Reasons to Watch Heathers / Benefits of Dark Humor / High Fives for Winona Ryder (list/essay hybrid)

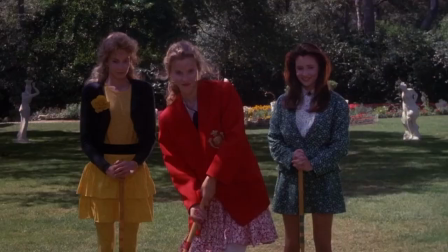[8:19]
Heather's flings at you in rapid fire succession, bright, wild theatrical stunts, along with dark, weighty, emotional stakes.
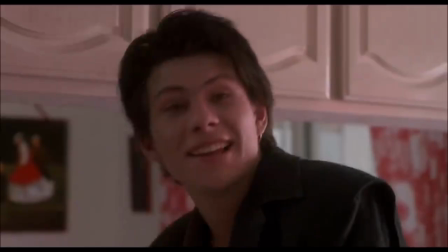[8:26]
It's like managing the light and heavy elements of a hot air balloon. Very dangerous in the wrong hands. The film is both uproarious and uncomfortable, and yet it all feels pretty deliberate and cohesive. Our hero is not completely innocent. The 1980s are not sanitary, and there are consequences to the bad behavior on display.
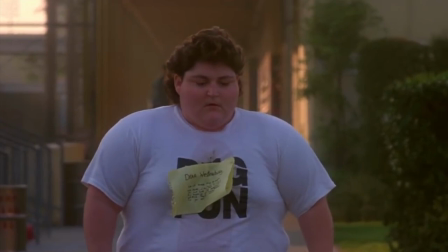[8:45]
When Martha walks out into the street, a part of me breaks. The tone was a high-wire act that I think the film more or less manages, which is commendable. And even if you don't think it survived the high-wire, it's a conversation starter.
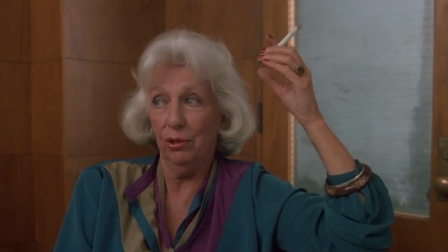[8:58] I must say I was impressed to see that she made proper use of the word myriad in her suicide note.
Number six. You're smart if you like it. We live in a self-congratulatory world.
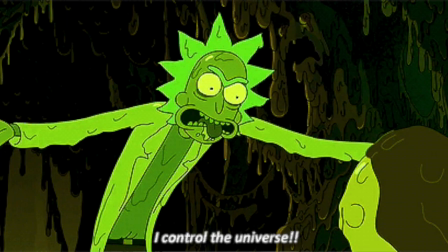[9:09]
Internet goons love to tell you that you just aren't smart enough to love the things that they love. Rick and Morty. If you have that thought about Heathers, though, you might be right. Researchers at the Medical University of Vienna have found that a love of dark humor is linked to higher levels of intelligence. This is because it takes more cognitive processing power to understand and enjoy what many in smarty-pants circles call frame-shifting or frame-blending.
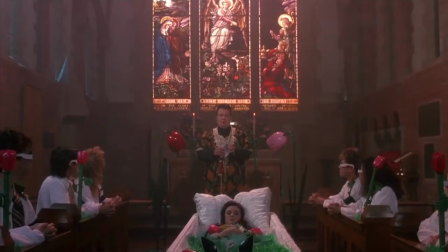[9:34]
What?
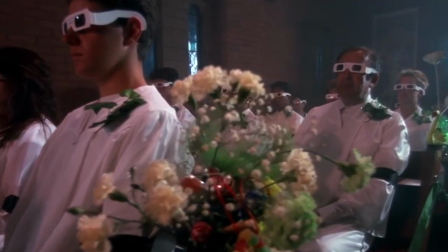[9:34]
The darkness of Heathers is blended with a heightened, humor-drenched, surrealist landscape, which gives us the audience a little cerebral distance from the death and destruction.
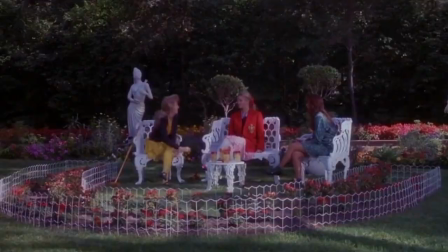[9:43]
Some of this distance is accomplished by employing a cartoonish quality. The colors are really bright, JD's bomb looks like something Bugs Bunny might use.
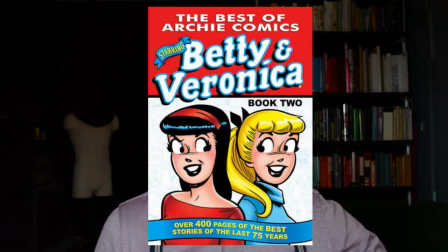[9:51]
Even the characters of Betty and Veronica are named after popular characters in Archie comics.
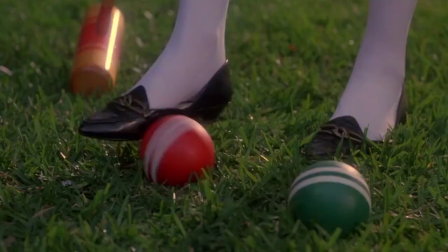[9:56]
These characters don't totally live in our world. They're teenagers playing croquet, for instance.
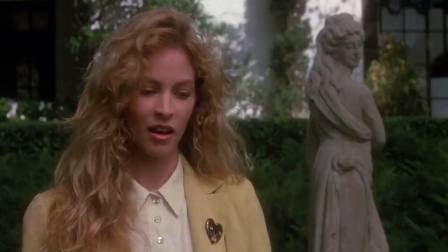[10:01]
That's not realistic, but it does visually represent the classist game of dominance the Heathers play in the story. There is a certain tension in taboos this film traffics in, which is also an opportunity for emotional release.
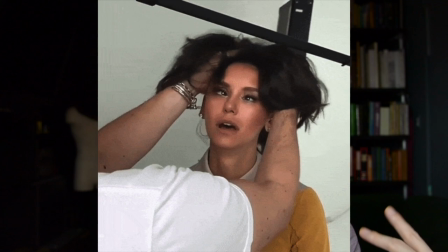[10:14]
Like massage, applying pressure to an exact pain point can offer relief, in this instance, for those intellectually curious enough to notice it.
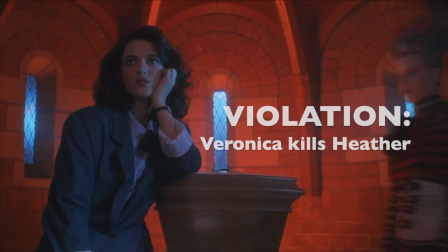[10:23]
Psychologists call this benign violation theory. A potential threat is introduced to our mundane reality.
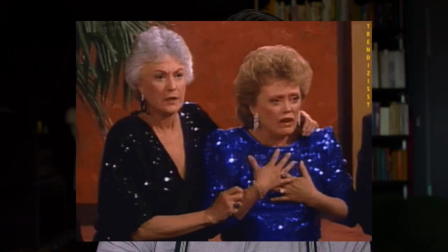[10:30]
The comic relief occurs when the threat isn't actualized.
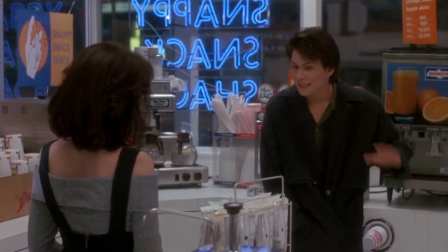[10:33]
We get to clutch our pearls and laugh out loud in the safety and security of our own homes or dark theater. It keeps me sane. With Heather's we can comfortably perch high above the story in moral superiority, laughing at how ridiculous their lives are, while recognizing the truth in our own experience.
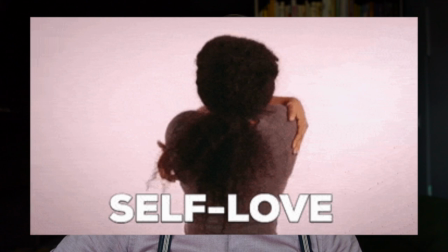[10:52]
I hope I've given you all the fuel you need to quietly pat yourself on the back for enjoying smart things. Just between us big brains, we might want to keep that smuggy smirk on the inside.
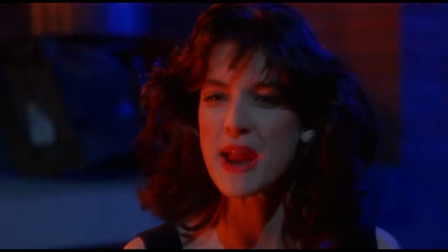[11:03]
Because then we're just being dicks if we're not.
Lick it up baby, lick it up.
7. Winona Ryder is a boss. My understanding, based on a plethora of articles and interviews, was that Winona Ryder's contribution to Heather's cannot be overstated. Funnily enough, she was not the first choice to play Veronica. In fact, supposedly, she wasn't considered pretty enough for the role.
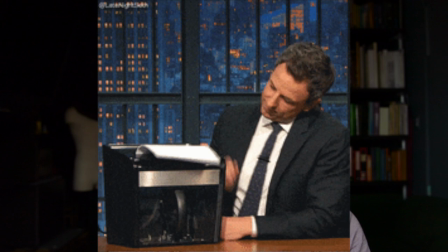[11:27]
Apparently production was gunning hard for Jennifer Connelly, but her parents squashed that right quick after they read the script. Winona fought hard for this role, even even going so far as to send sexy pictures of herself to production to prove her leading lady looks. In interviews, Ryder has said that she would have done the film for free, partly due to having a relevant high school experience in real life.
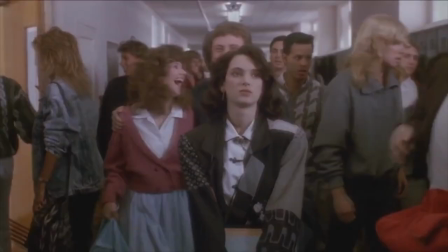[11:49]
Daniel Waters said that the ultimate tone of the film changed because of Winona's performance.
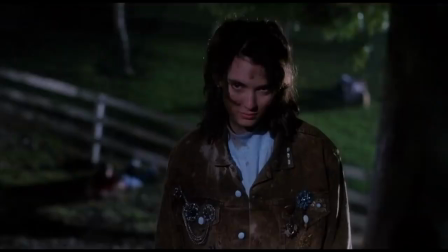[11:55]
Veronica was originally written to be colder, more sociopathic, but Winona brought a warmth, humanity, and sense of humor to the role. Like myself, and perhaps many of you watching, Winona Ryder has a very special place in her heart for this film, which is why she's still working to conjure up a sequel.
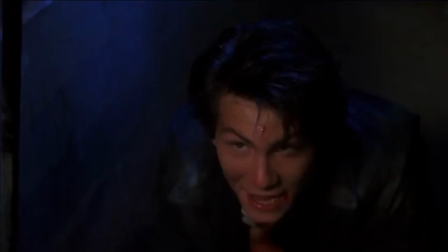[12:11] Out there is a school that's self-destructed not because society didn't care, but because the school was society.
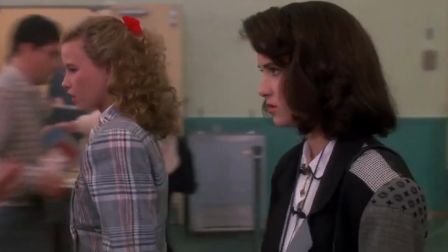[12:19]
Number 8. Heather's remains relevant.